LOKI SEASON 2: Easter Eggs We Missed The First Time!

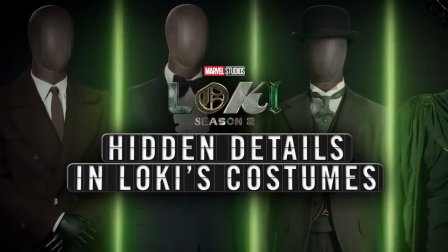Loki's costume throughout the series, according to the costume designer Christine Wada in a behind the scenes video that was released on Marvel's YouTube channel,
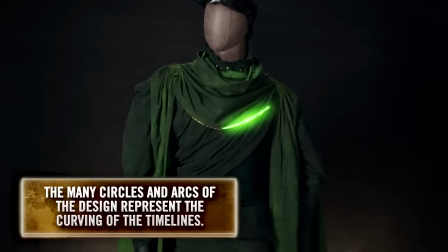said that all of Loki's suits in season 2 are designed to have curved edges to represent the way time, according to the TVA, is curved. I know, it kind of sounds like some nonsense you guys say that I'm reaching on in videos, but the designer herself said that this was intentional.
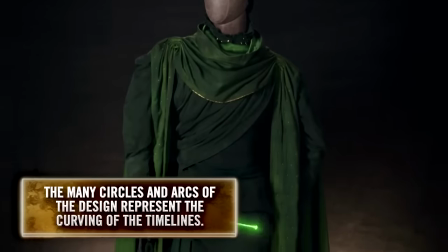There's sort of no squares or rectangles, everything curves just like time curves.
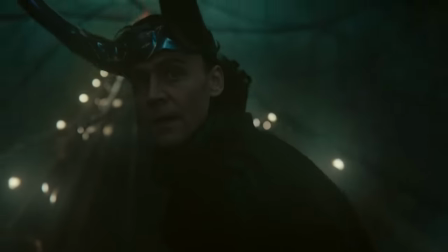Okay, detail number 7. For Loki's final God of Stories wardrobe, Christine Wada wanted it to look like, quote,
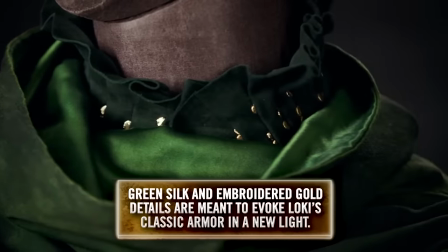remnants of shattered armor, but not like real armor, but more like a softer, more humble suggestion of armor.
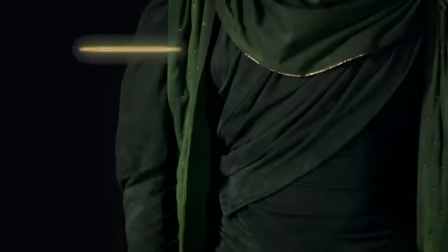So she used pleating to create folds in such a way that the cloth was layered the way armor kind of is.
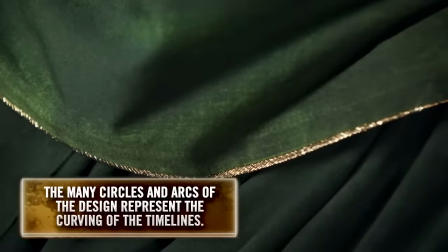And again, all of it is curved to reflect the curved timelines.
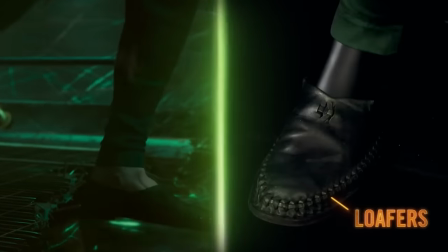She also singled out his simple loafers, which she designed as a statement for his more peaceful peaceful destination on a throne. Anybody can pick up an action figure to put on their shelf, but building a model shows the world how devoted of a fan you really are. And if you're a devoted RoboCop fan, Fan Home has a model kit for you. Fan Home is a brand dedicated to developing unique collections and build-up models from Universal, Star Wars, Marvel, and more. A Fan Home subscription gets you magazines loaded with trivia and stories about your favorite fandom, but also everything you need to build your very own RoboCop.
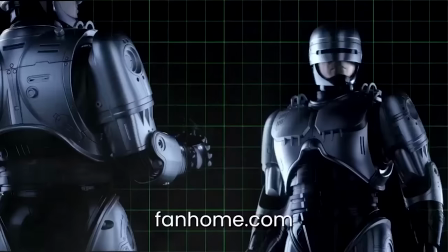Fan Home's RoboCop model stands just over 2 feet tall when it's completed and has tons of awesome details like a working thigh holster,
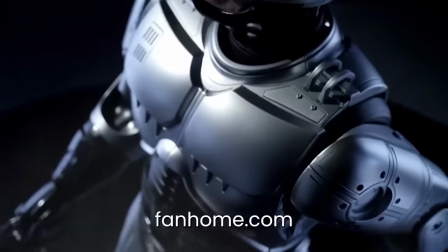silicone modeled facial features, and sound effects from the movie. Plus, the body is made from metal and ABS plastic, so it's sturdy and easy to show off.
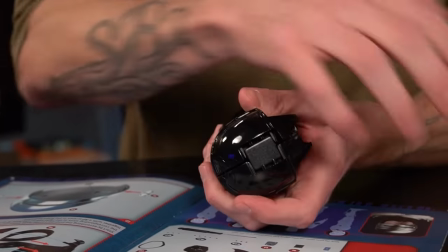With a Fan Home subscription, you get new parts every month, plus instructions on how to put everything together so you can build your model up bit by bit rather than be overwhelmed trying to do it all at once.
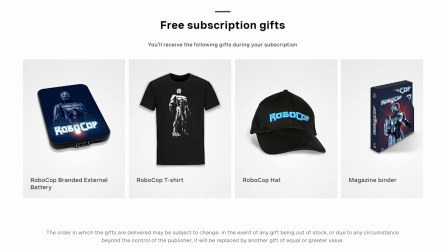On top of that, you'll get a RoboCop t-shirt, hat, binder, posters, and a battery pack. A Fan Home subscription is the perfect way to make your collection stand out. To get started, just click the link in the description below.
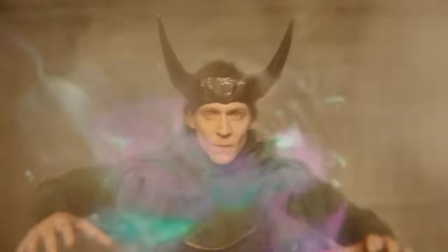Detail number 8. As I pointed out in the breakdown, Loki's reimagined horns are made from the same kintsugi obsidian from the Citadel,
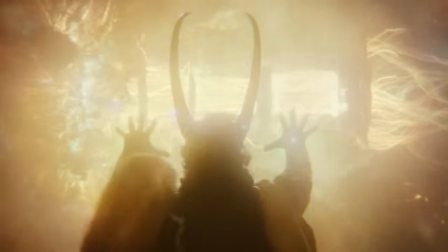but their long, pronounced silhouette may remind you of Thor's back tattoo in Thor Love and Thunder,
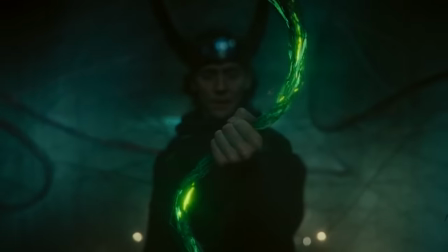in which he had tattooed R.I.P. Loki. And since Loki is now the god of stories, and yes, co-director Aaron Moorhead himself used this term in interviews,
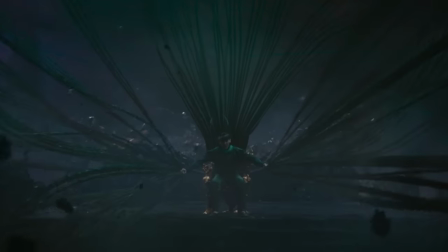so I'm not just making that up, Loki as a rightful god should have a seat in that omnipotent city chamber among the other gods,
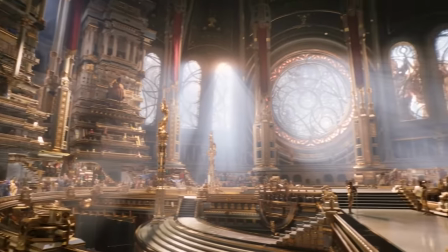or at least have a kind of representative there at that council. Just interesting to read how the directors clarify that they don't consider Loki a god of time,
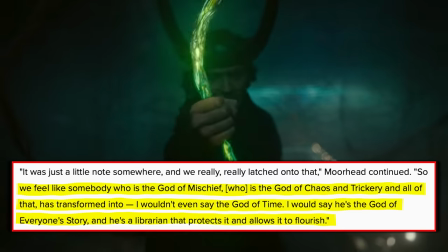but rather the god of everyone's story, and he's the librarian that protects it and allows it to flourish.
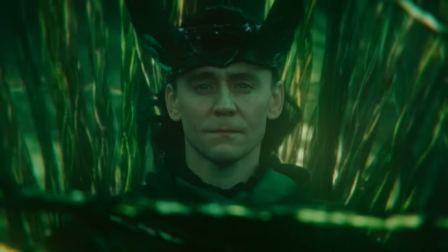Okay, detail number 9. Also just really cool the way this episode, this season, and all the MCU really foreshadowed this destination for Loki, and it all leads in one linear path, or one curved path, but it did seem like a destined fated end for him.
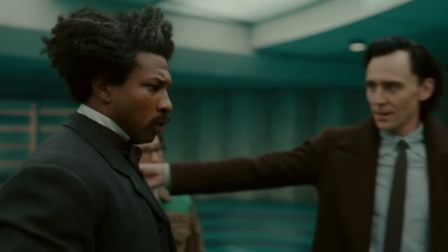During the Groundhog Day sequence, when Loki activates the Loom Room, the automated voice says,
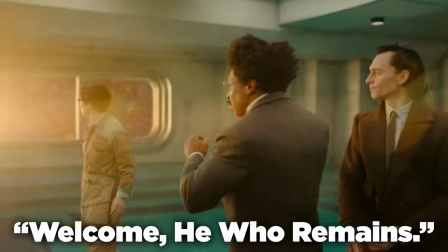"Welcome, he who remains."
Now, it is a programmed response, assuming that Victor Timely is the one logging in, but it also represents Loki is destined to become his own version of he who remains.
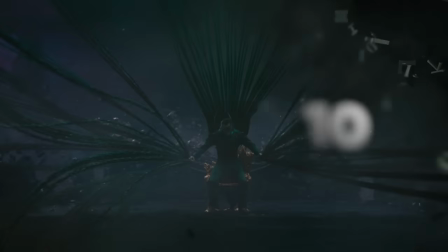Detail number 10. Furthermore, it's Loki's destination of a throne that has been part of his journey since the beginning.
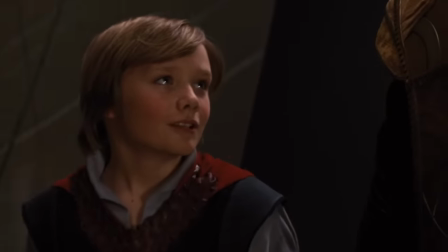In the 2011 Thor movie, Odin said, "Only one of you can ascend to the throne, but both of you were born to be kings."
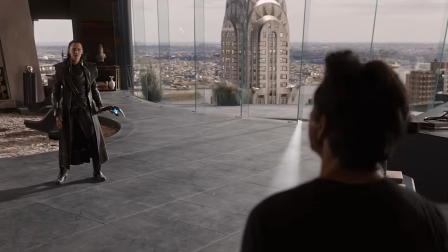And in the 2012 Avengers film, Tony Stark says, "You're missing the point.
There's no throne. There is no version of this where you come out on top."
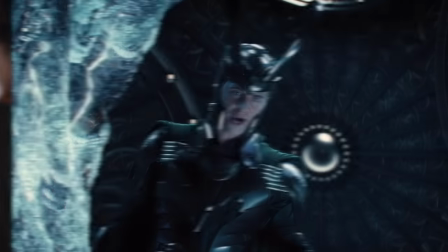And Tom Hiddleston, to prepare, watched all of these scenes, his entire catalog of Loki arcs in the MCU.
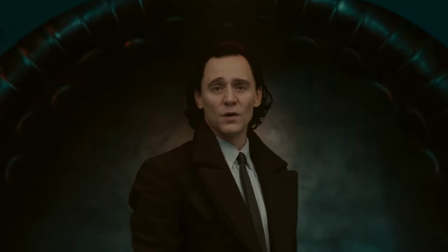And reportedly, it was his idea to say this line, "I know what kind of god I need to be for you, for all of us."
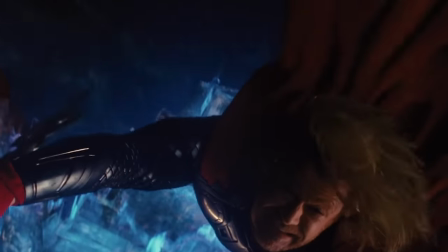Because it was a callback to his line in the very first Thor film.
"I could have done it, Father.
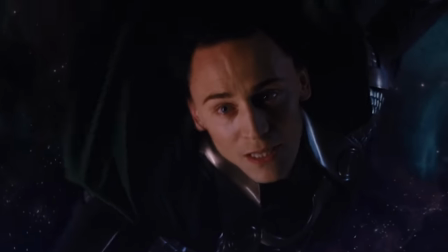I could have done it. For you! For all of us!" "No, Loki."
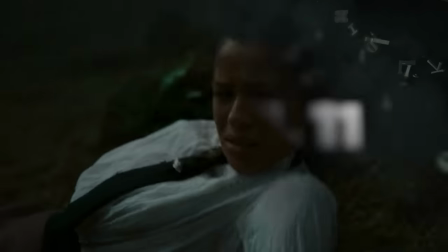Okay, detail number 11, let's talk about Renslayer. She ends this series in the void, and head writer Eric Martin told Esquire that, quote,
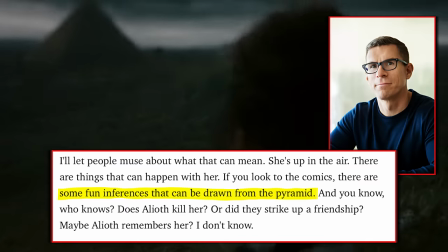"some fun inferences can be drawn from the pyramid that is behind Renslayer in the void background."
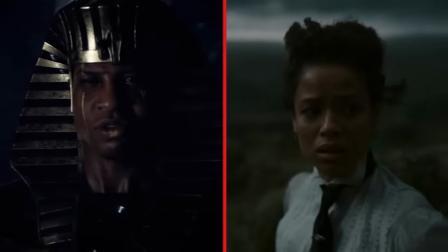Maybe Eric Martin is suggesting Ravonna could have a future with Pharaoh Ramatut.
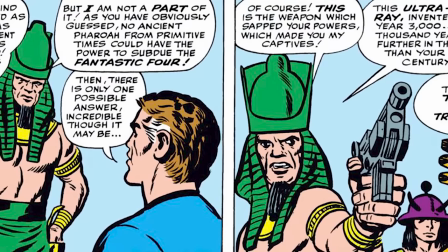Ramatut was one of the earliest incarnations of the character, later retconned to be Kang, all the way back in Fantastic Four number 19 in 1963.